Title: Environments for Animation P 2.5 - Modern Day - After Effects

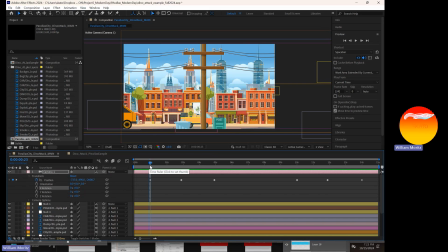(4:11)
It's just a different working method to be aware of within After Effects. Now, right now, the out-of-the-box keyframes have got just a linear path to them. So they go from point A to point B without any kind of kerning,
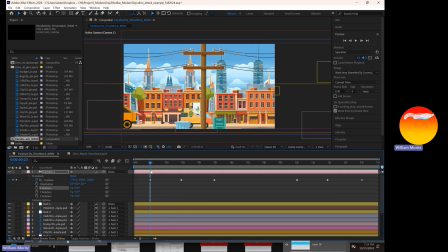(4:27)
without any kind of ease in or ease out that's occurring within these frames. And that's it's okay. I mean, it gives you a very, very mechanical camera movement.
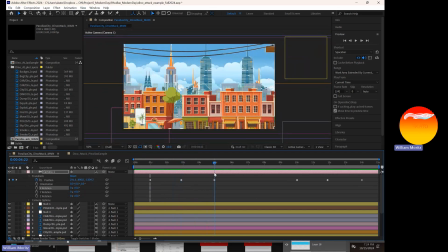(4:42)
And this is something that when I was in school, I wish the animation professor had talked a lot more about. So camera movements as an animator are so important. They really make your shots come to life.
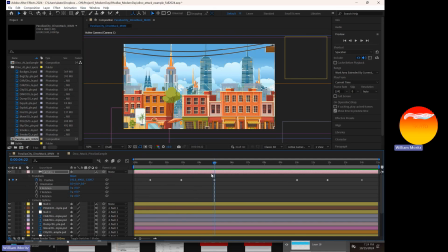(4:56)
And taking some time as students and people we're all learning this stuff, but as you're continuing to grow and you're just getting started, maybe within your careers, thinking about the way that cameras move within a shot will help you dramatically in being aware of this long term. Let me explain.
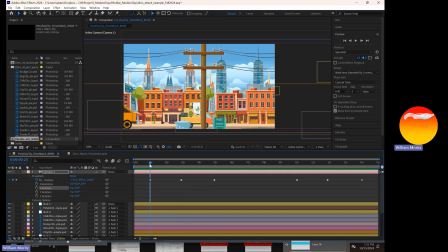(5:15)
So, there are people out there right now that are going to school for film, and these film kids don't have to learn how to draw houses and buildings or people or how to animate facial expressions. They've got actors on camera and they've got real life locations to be able to do all that.
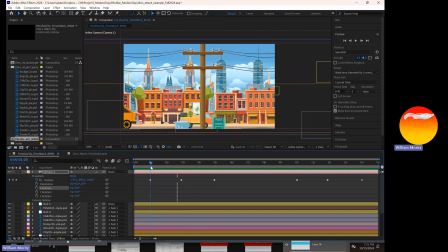(5:33)
So what they end up doing is focusing on shot composition, coloration, shadows, lighting. They focus on camera movement in a massive way. And when you get into a studio, there's a good chance that you're going to run into somebody who went
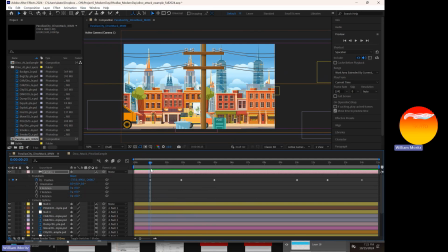(5:50)
to school for film instead of animation or motion graphics. And these guys are experts at using the camera. They are much, much better at it than animators typically are because we focus so much on character acting and performance.
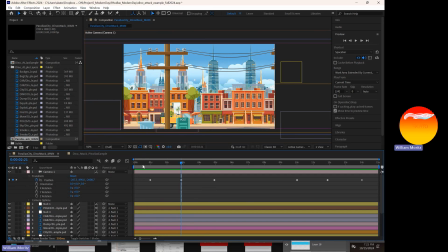(6:07)
So, taking a little bit of time to think about these camera movements and think about them from a cinematic quality perspective and really thinking about your timing makes a world of difference. The way I always like to think about it is if you're working in 24 frames per second,
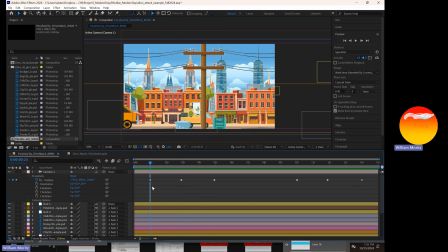(6:28)
a character walking is going to be about 24 frames, right? Or sorry, 12 frames. So half a second. That's a 4/4 rhythm. So 1, 2, 3, 4, 1, 2, 3, 4, 1, 2, 3, 4, 1, 2, 3, 4. And that is a syncopation.
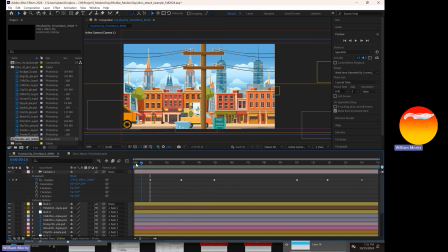(6:44)
That timing and that rhythm, we are as humans very much in tune to. So this is why within this video, I don't have any of my camera movements starting until the first second. This gives our brains first 24 seconds. This gives our brains a little bit of time.
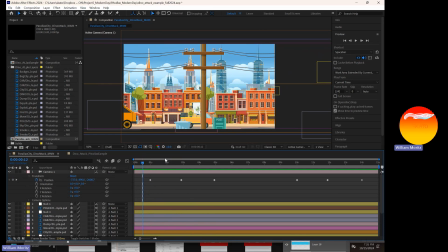(7:01)
Actually, we can probably scoot this back to the 12 frame mark. You can see your frame counter right here. So I know that I'm on frame 12, even if I'm zoomed all the way out. That helps quite a bit. So I'm going to move this and let's have it come to a rest at 14:12.
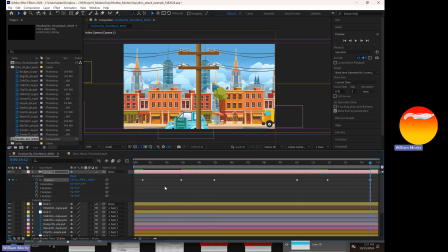(7:17)
And that's where my camera is going to stop now at the very end. So we're giving it a half a second. But this little half a second, this little bit of breath before the camera takes off and begins, and then as it comes to a rest at the end,
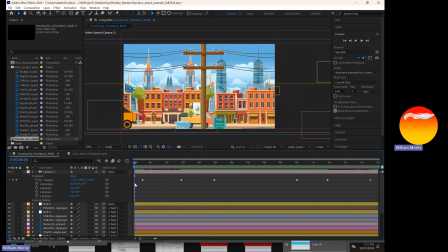(7:31)
gives your audience some time to be able to catch their breath and anticipate and take in what the scene is. Sometimes it's really difficult when you're watching a student animation. All of a sudden you hit play, the action begins, and then all of a sudden the character reaches its zenith or whatever,
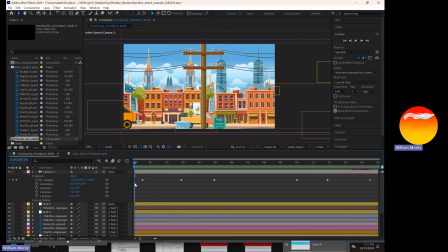(7:48)
completes its action, and then bang, black screen, animation's over, on to the next thing. If you give some padding at the beginning and end, your audience will be able to appreciate and sort of mentally process what it is, the world that you just took them in, and they'll be a lot happier for it.
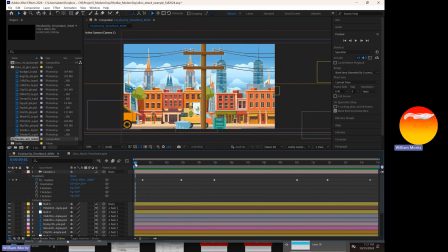(8:04)
Little pro tip there. Anywho, so these keyframes out of the box are extremely linear. There is no easing in or easing out that's going on with these.